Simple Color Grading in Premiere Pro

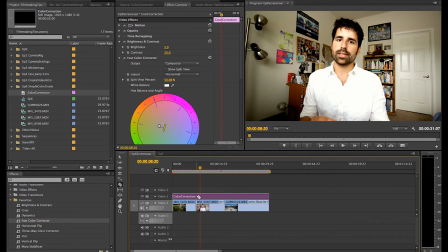[4:10]
So I'm gonna cut to this right here.
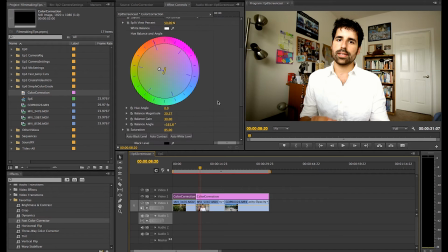[4:13]
And now all my tools are still here, but I can adjust them and it won't affect what I did over on this first part.
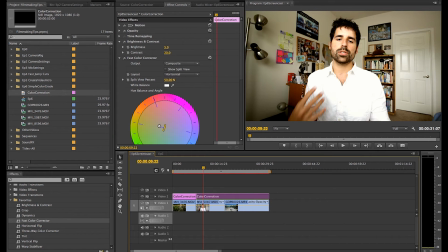[4:20]
So up here, I usually don't do as much contrast. Let's see, let me pull the brightness down to 0. That's good, because this is already kind of bright.
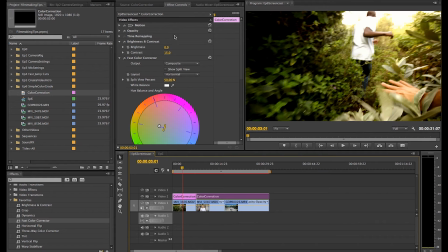[4:31]
This was a little bit darker, so I pulled up my brightness some.
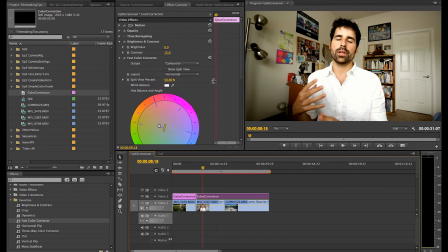[4:35]
And let's see, let me see what happens if I turn this off, see what it looks like. Okay, so it's definitely a lot more yellow. I don't think I'll go with the yellow look for this one.
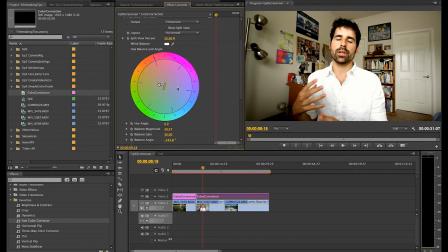[4:45]
I've been experimenting. I've had a few of them where I've done the yellow look with me in my room, and then I've kind of done one where it was a little bit more blue. I feel, let me get it to a less awkward spots picture of me. Let's go to maybe balance gain is 15.
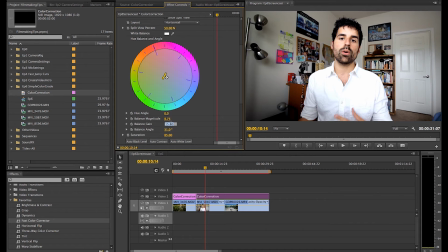[5:02]
This type of video I'll probably do a lot more subtle. With nature, I'm usually a little bit more, I'll put a little bit stronger effect on.
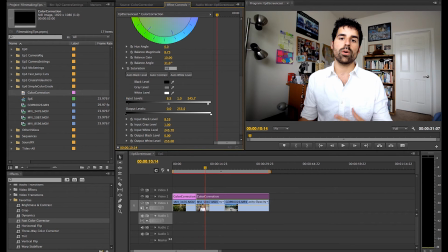[5:14]
I'll take off my saturation a little bit, maybe pull it up to 90. It's already bright room, so I don't think I really need to make it any brighter, because it just kind of starts looking washed out, so I'm going to take that all out.
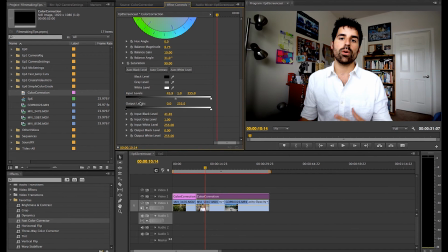[5:25]
And then I'll just kind of see, I don't really want it to get super dark in the shadows, but a little bit I think is kind of nice.
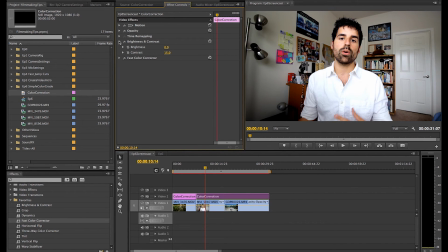[5:34]
Okay, so that's kind of that setting. If I turn it off, and that's on, so not super extravagant, but still looks a little bit better.
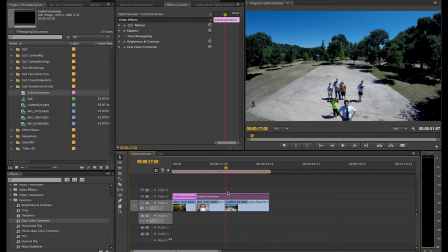[5:44]
And finally, this last clip is a GoPro on a 3DR Solo. I'm gonna cut my adjustment layer here.
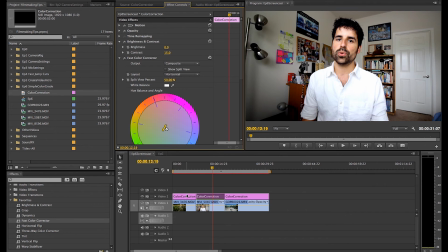[5:53]
You'll notice that the changes that I made here, 0 and 15, did not change this color correction because I had it at 5 and 20 because I cut it.
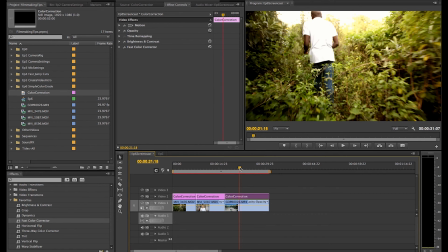[6:02]
So this just keeps me from having to copy and paste it several times over. So with a GoPro, these other two were shot on a T3i.
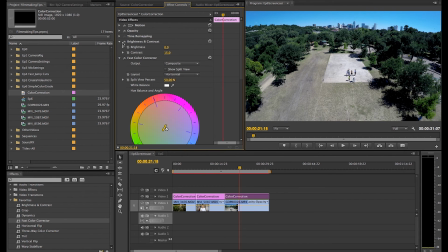[6:10]
A GoPro, let's see what we've got. Without anything done to it, the GoPro looks like this. I'm a lot stronger with the GoPro as far as the effects that I use. I'll pull that maybe up to 25. And since most of the GoPro shots that I do are outside, I'll actually pull down the brightness.
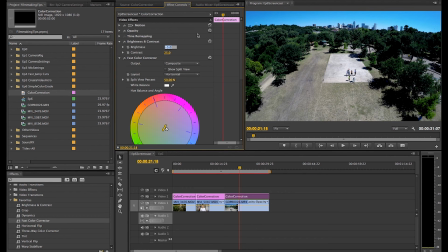[6:29]
The GoPro is really the only time that I kind of do negative brightness. Maybe negative 8. Negative 5 is okay. And as far as my fast color corrector, again, I don't need any more bright.
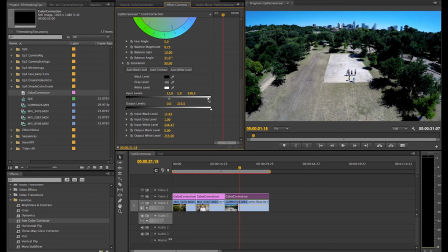[6:43]
Well, actually, I'm going to pull the brightness up just a little bit, or bring my whites a little bit brighter. I can kind of adjust this. Don't want it that dark. I still want to see the, like looking at the trees. I don't want them to be blotched out where you can't really, you know, see the shape and the leaves and all that stuff.
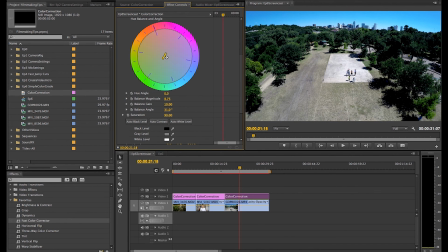[7:02]
So I'll pull that a little bit. As far as my desaturation, let me see what this looks like at 100%. You can't really tell the difference. Let me see at 80. 80 looks a little bit more pale. I think with the desaturation, it really is what kind of look you're going for.
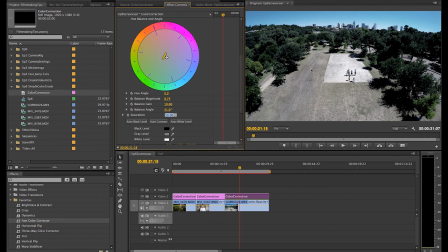[7:19]
50, this is like if this was like a really dark scene, if something like, I don't know, maybe a horror movie or something, I usually keep it above 80. So I'm gonna probably do, 90 on this one. And as far as, do I want it to be blue or do I want it to be yellow?
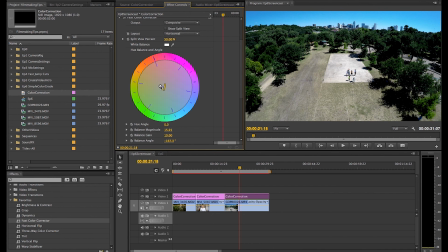[7:38]
This is outside, let me do maybe a little bit yellow, between yellow and green. And bring that gain up to 20. Let's see the difference between 20 and 1, or 30 and 1.
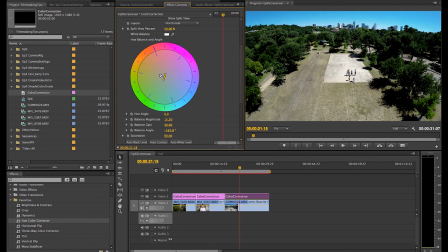[7:55]
Okay, I think I like that more. It kind of feels like a more natural color than that.
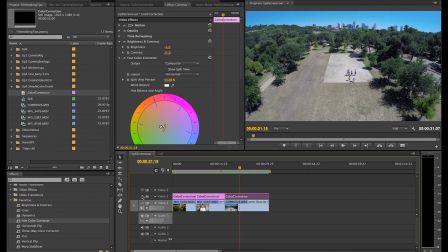[8:04]
Okay, so without it, we have that. With it, we've got that. So the brightness and contrast in Fast Color Corrector are really the only two tools that I use when I'm doing any color correction and color grading. Obviously, a lot of this is kind of personal preference.